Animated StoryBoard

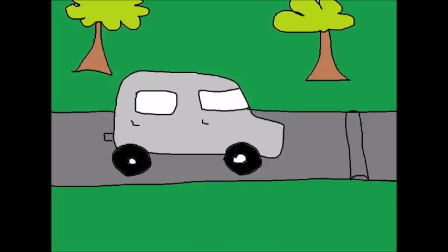0:00 This first shot of the car is how my characters are introduced into my trailer. I use this shot rather than a typical establishing shot that most trailers in the horror genre would use. I filmed this from two angles, one being a side-on and the second being an aerial, so the viewer gets two different views.
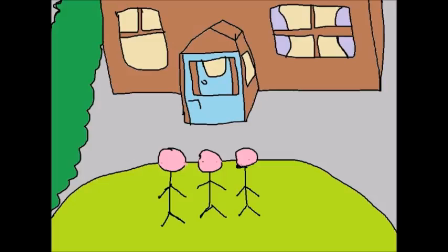0:17 The next shot is a group of girls walking towards the house. I shot this from a wide angle shot to get all the characters in. They continue to ring the doorbell and reunite with each other.
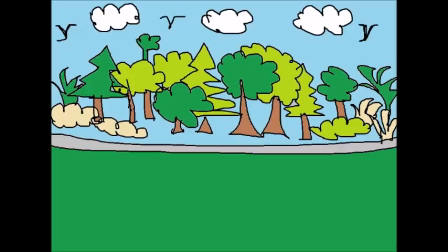0:30 This is a tracking panning shot of the woods. This is a very key shot as it shows the dark emptiness and emphasises the isolation of the woods that they are now entering.
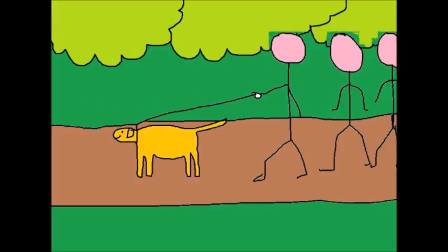0:43 This next shot of the girls walking the dog is the most essential shot in my whole trailer. It signifies a change in speed for the upcoming horror events. I have filmed this from two angles, one being a point of view just like my first shot.
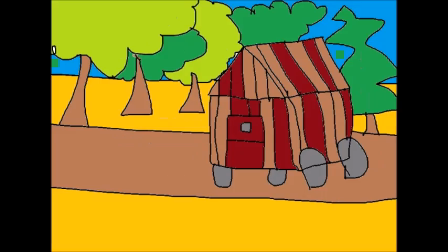0:57 I've also sped up the shot slightly to emphasise the change in speed. This next shot is of the cabin. It's the first time we see the cabin, and I've made sure that I've dulled the lighting to make it even more dark and creepy to emphasise the isolation of the woods.
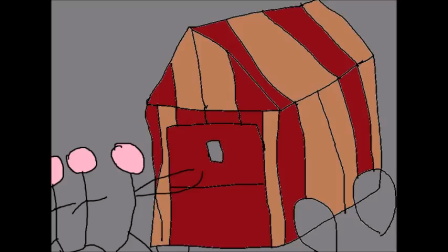1:13 This is then the girls opening up the door. The viewer may think why they're opening it and curious to see what's inside, just like the girls are. This is again a point of view shot. The screen then goes black, which is not what the viewer may think might happen, as they may think that I will show what is inside the trailer. This is also backed up with a scream in the background. We then see one of the characters isolated on her own, shouting for the other guys. There is panic in her voice, which shows the isolation and scaredness of her in the woods alone.
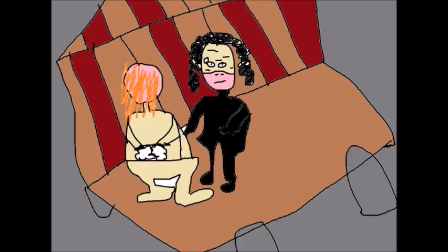1:48 It is then revealed to the viewer where she's gone. She's been captured inside the cabin. This is also the first time that we see the Witch of the Woods, but it is slightly dark inside and the viewer can't quite make out who it is.
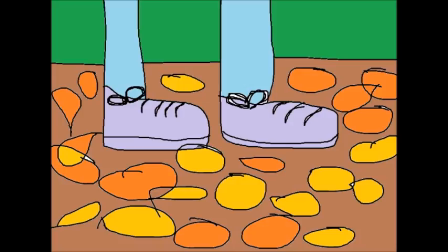2:00 The next shot shows that she's been set free or maybe escaped, some sort of mystery to what the viewer may think has happened.
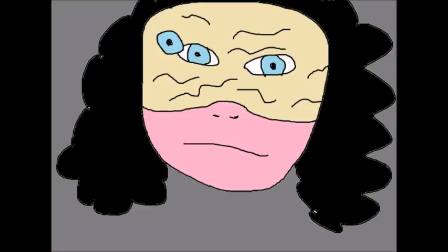2:09 This is also a close-up shot of her feet. This then jumps to an extreme close-up of the face of the witch. This is the first time that we actually see the witch up close and the viewer can see who it is that the other characters are dealing with.
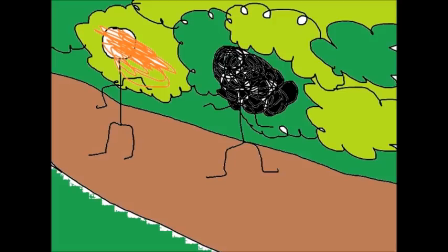2:28 The high speed and fast tempo of the trailer is continued in this shot as the chase between the Witch of the Woods and the girl that she's captured happens.
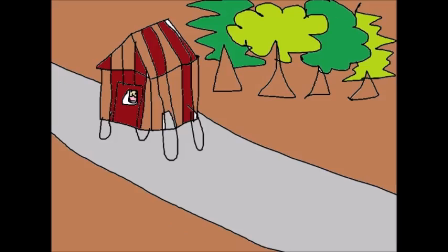2:39 This last shot that we see in the trailer is of the cabin, just like when we first saw the cabin, but this time we see faintly the witch looking through the window, which we did not see before.
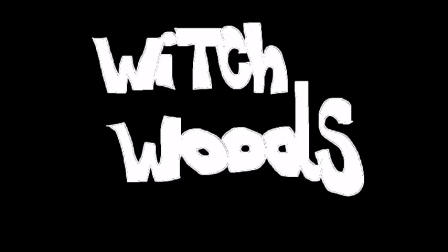2:52 I then roll my credits and I added a strobe effect onto the witch woods to make it appear in the viewer's head and so they remember it after they've watched the trailer.